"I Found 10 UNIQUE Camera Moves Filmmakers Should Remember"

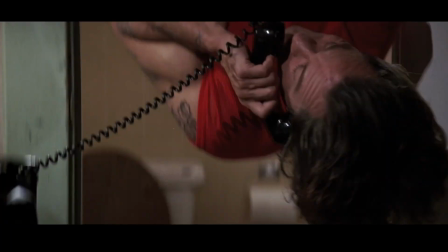Today I have 10, count them, 10 camera moves that you, if you are a filmmaker, should remember. These are unique camera moves with specific purposes behind them. You're not gonna learn this stuff in film school. You're only gonna learn it right here in my channel. And the way that I do that is I show you these techniques, show you the purpose behind them, and then I give them a name. Because if you're anything like me, you are dumb and can't remember things. I swear to you, I cannot for the life of me remember a single movie quote besides Cannonball from Anchorman. So hopefully this series helps you to remember these camera moves when you're storyboarding and coming up with shots for your next film.
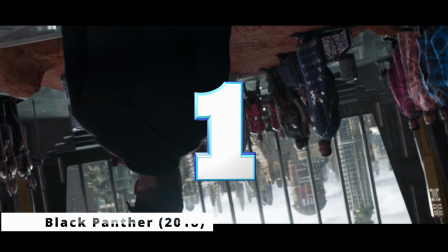First off, we have this shot from the movie Black Panther, where Killmonger takes the throne of Wakanda.
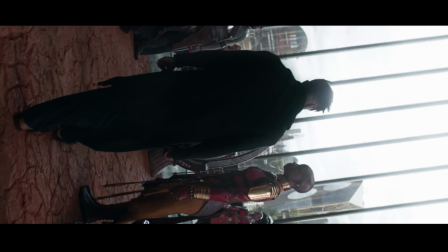The camera starts upside down and then slowly pushes forward, spinning as it goes, until it finally ends on Killmonger on the throne in an upright position.
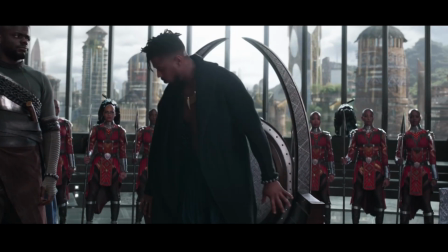I think they used this specific camera move to convey the feeling that something is off kilter or something is wrong with Wakanda at this point in time, and I think it worked, especially with the music.
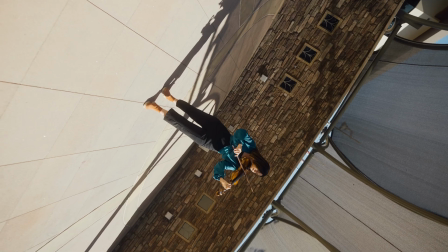Now you might think you need something like a techno crane to be able to pull this camera move off, but I'll show you this as a camera move I got with a Sony a7S III,
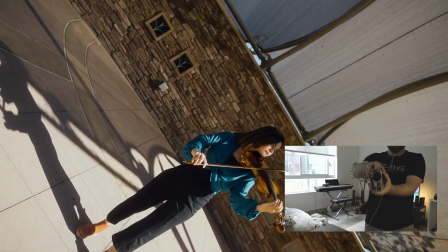and I just handheld. This isn't even on a gimbal. Use some stabilization in post and you're good to go.
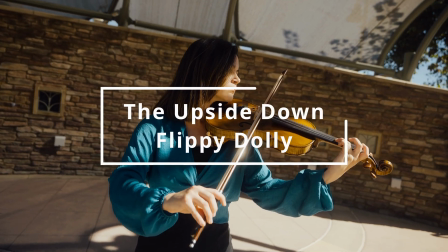And the name I gave this camera move is the upside down flippy dolly, because it starts upside down and then it dollies and it flips.
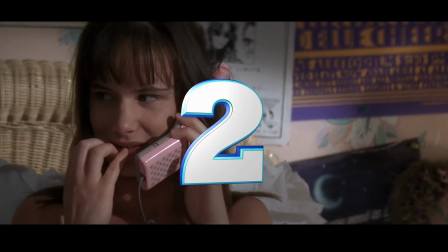This move I found in the movie Cape Fear, although I am sure it is not the first time this has been used.
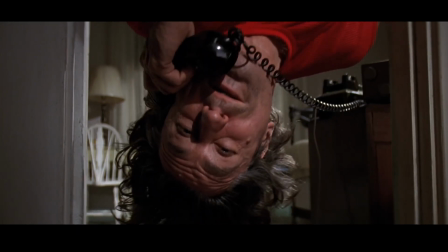So if you happen to know when this move first appeared, please let me know in the comments. But this is a very similar shot to the upside down flippy dolly, except for instead of dollying while it flips,
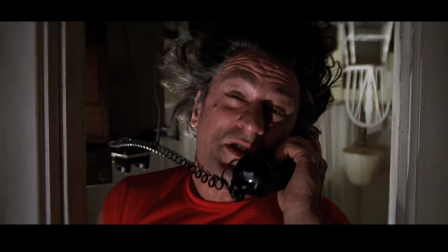it just flips, no dolly. This also gives a sense of uneasiness in the viewer, but can also be used to just kind of give an ambiguous sense of space.
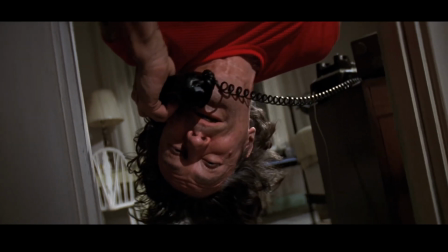In this shot, Robert De Niro is hanging upside down, and so when the camera starts on him, you think he's right side up, but it's actually upside down, and then it flips, and then up is down and down is up. And you might think I would call this the upside down flippy since it's so similar to the upside down flippy dolly, but no, there's no consistency and no logic here on this channel.
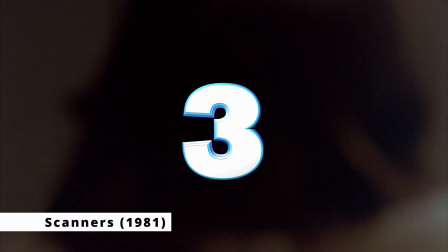I call this one the spinaroo. This shot I found in the movie Scanners, and it's simply when a camera moves around a table in a circular fashion, revealing characters as it goes.
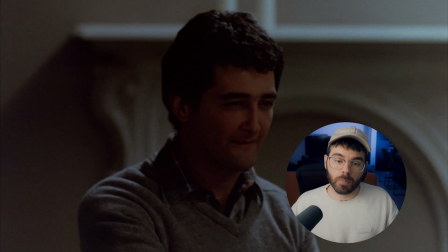Honestly, this camera move just makes sense if you have a round table, but it can also be used to reveal certain characters at certain points in the story.
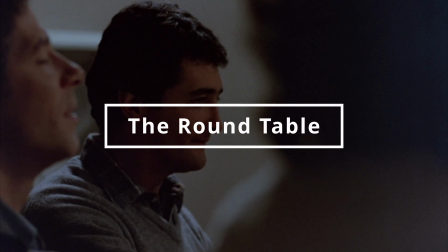And because I am such a genius at coming up with names, I named this the round table shot.
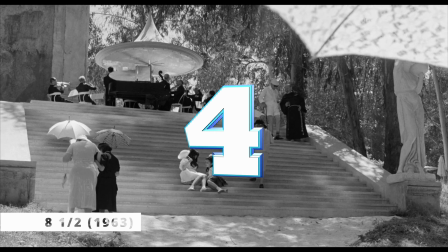I found this camera move in the movie 8½, near the beginning of the film, when most of what the camera is doing is just showing establishing shots, but a way to spice that up a little bit is to start the crane up on a wide shot and then just crane it down into a close-up. This changes the perspective quite a lot and is also a very interesting way to reveal a character. I call this the down-up. Not because it starts down and then goes up, no. Not because it starts up and then goes down. That would make too much sense. If that was the case, I would call it the up down, but no, it's the down up because it goes down into a close up.
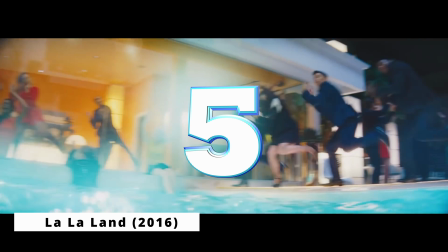This shot is from the movie La La Land, and it starts at this pool party scene where the cameraman jumps into the pool and then slowly starts spinning clockwise.
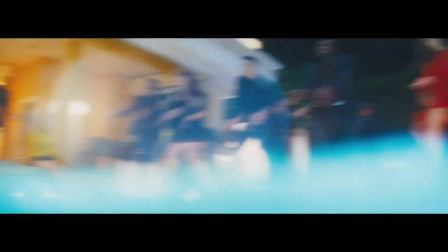The spin then gets faster and faster and faster until it's just a huge blur like he's in the middle of a tornado.
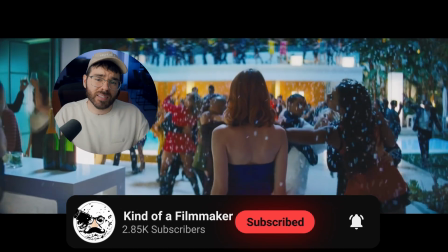I think this gives a real sense of anxiety and not knowing what's going on around you, and in this scenario it kind of puts you in the same shoes as Emma Stone's character was when she went to this party.
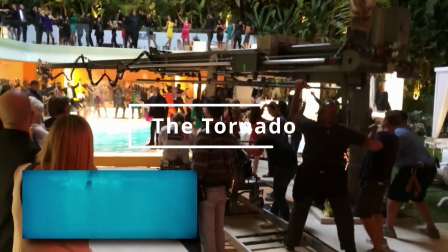Obviously, I call this one the tornado. Oh, and would you look at that, it's not actually a cameraman who jumped into the pool, it's actually, according to American Cinematographer,
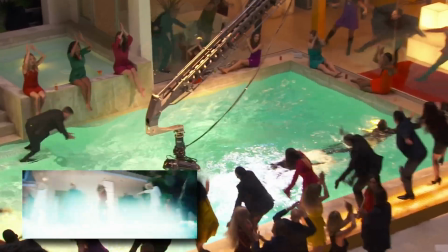a hydro head mounted on a Linearm 2 Plus that spun at a constant rate in the water, and I'm assuming they sped that up in post and edited it together with the fireworks shot.
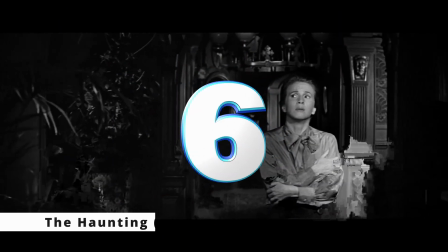I found this shot in The Haunting, and it's a simple way to make your shot look like it's coming from the perspective of a ghost.
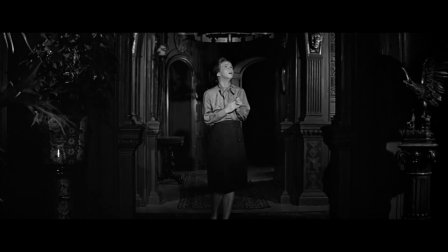These characters are in a house that they believe to be haunted, and this shot comes from the perspective of one of the proposed ghosts.
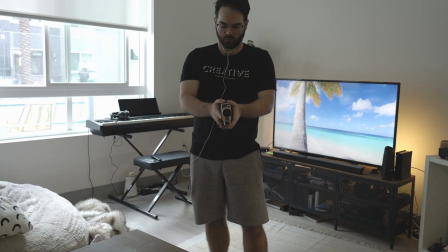And the way that we know that is because it shakes unnaturally. If this was from a human perspective, it wouldn't shake like this.
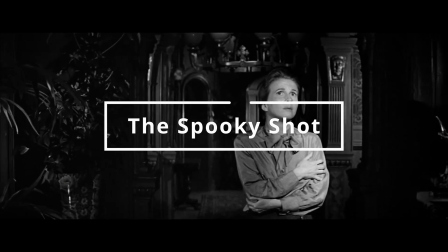It's almost like it's floating, and that's why I call this shot the spooky shot.
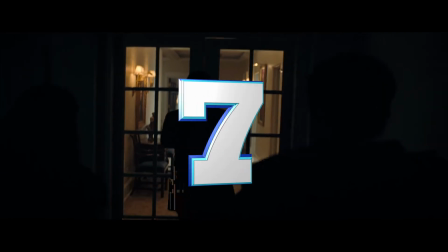This shot will make your films look more like a documentary because it is quite unmotivated.
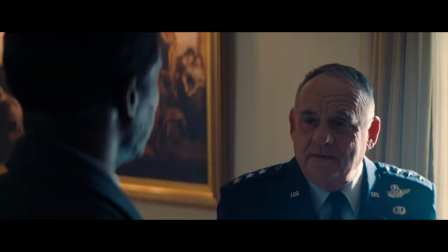Here we see Leonardo DiCaprio's character walk into the White House, and presumably it is his first time walking into the White House, and so he is taking everything in, including the paintings on the wall,
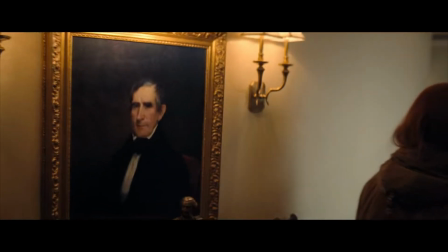and that is emphasized by this camera move where the cameraman just seems to pan over to the painting and then pan back.
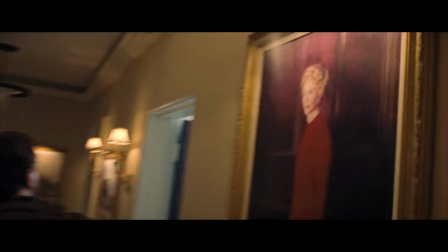He does this multiple times, and it really gives a feeling that there is an actual cameraman there, almost like this is a documentary. This also emphasizes what Leonardo was looking at, so if you need to emphasize a specific object in the scene,
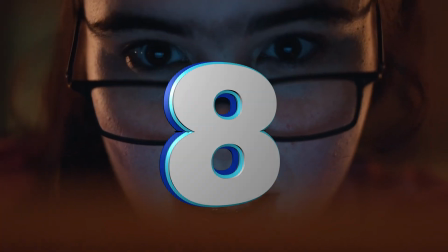this might be the way to do it. I call this the looky-loo. Euphoria has some great cinematography, and this camera move is no exception.
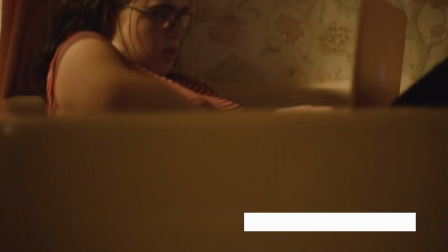Here we see Kat writing smut in her bathroom when all of a sudden the camera just starts to truck to the right.
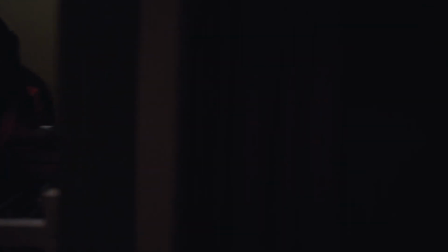It passes through a wall, and there she is again in her bedroom, and then it passes through another wall, and there she is again in the library. This is an excellent way to not only look interesting, but also to pass time and show a sequence of events in a very condensed space.
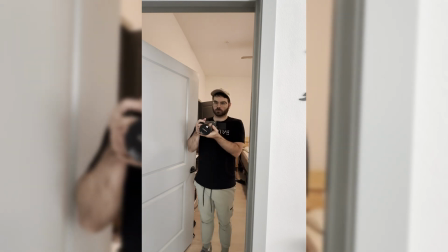All you really need for this is a wall. Just film an actor in one situation and then move the camera past that wall, and then just redo that in another location,
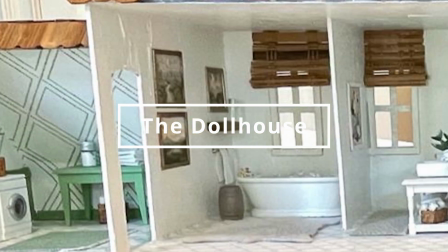and you can stitch it in post. I call this a dollhouse because it looks like you're just taking a camera and moving it across a dollhouse.
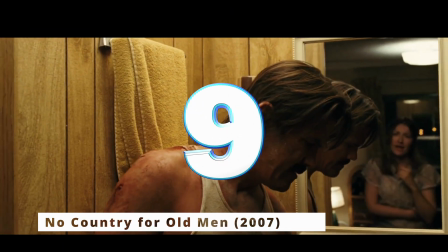This shot I found in the movie No Country for Old Men, and it's when the camera starts on a single and then dollies backwards into an over-the-shoulder shot.
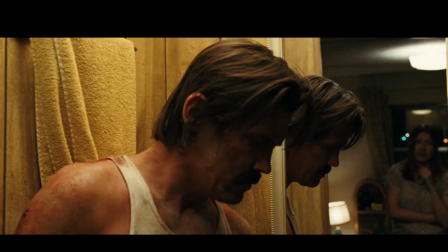And you might say, well, that's just a dolly move, Kevin. There's no need to give it a specific name. Well, you'd be wrong because it has a specific idea behind it.
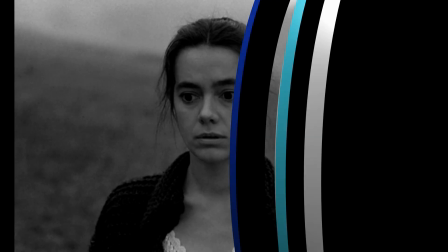It's not just a dolly for the dolly's sake. I call it the over-the-sholly. And then finally, we have this wonderful camera move from the movie Nostalgia, directed by Andrei Tarkovsky.
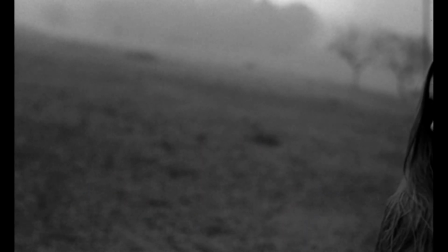And if you know anything about Andrei Tarkovsky, you'll know that he is a genius at dream sequences.
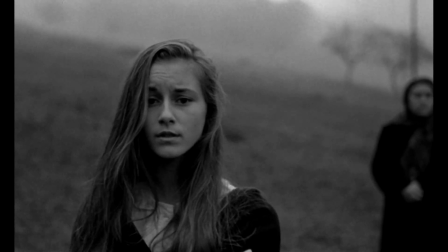And that's exactly where we find ourselves in this scene.
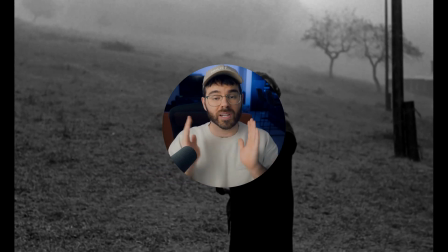And the reason we can tell that we're in a dream sequence is because the camera shows these three characters, and then as it moves to the right, it shows them again without cutting.
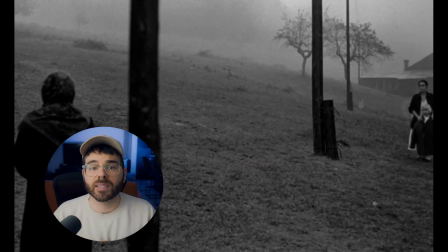And you've probably had this happen in one of your dreams before,
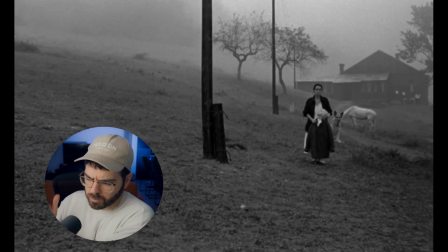where someone is one place and then they're all of a sudden in a completely different location that they physically could not possibly be in,
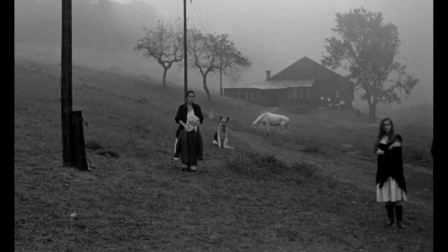or maybe they change into another person or something. And this unedited stream of consciousness perfectly represents that.
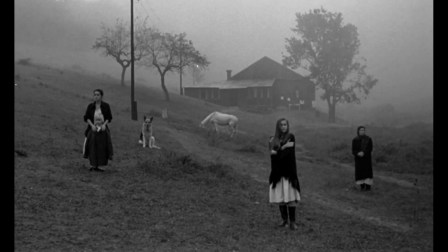Now, I'm not sure how they did this. I don't know if it was some tricky editing or if the characters just ran around the camera from the back once the camera passed them. I guess we'll never know. But I named this technique the Tarkovsky slide because it is the only time I've ever seen this from a Tarkovsky movie. Thank you so much for watching, guys. I hope me explaining these and giving them names helped you to remember them when you are making your next film. Please like and subscribe if you want more of these, because I have like at least 20 more that I could do. Follow me on TikTok if you haven't already, and tell me what your favorite camera move is down in the comments that I just showed. And if you have any unique camera moves that you know of that you want to give a name to, also like do that or put it in the comments or something like that too, I guess. I hope together we can all build a positive and fun filmmaking community that helps each other become better filmmakers and stuff. And that's because that would be cool.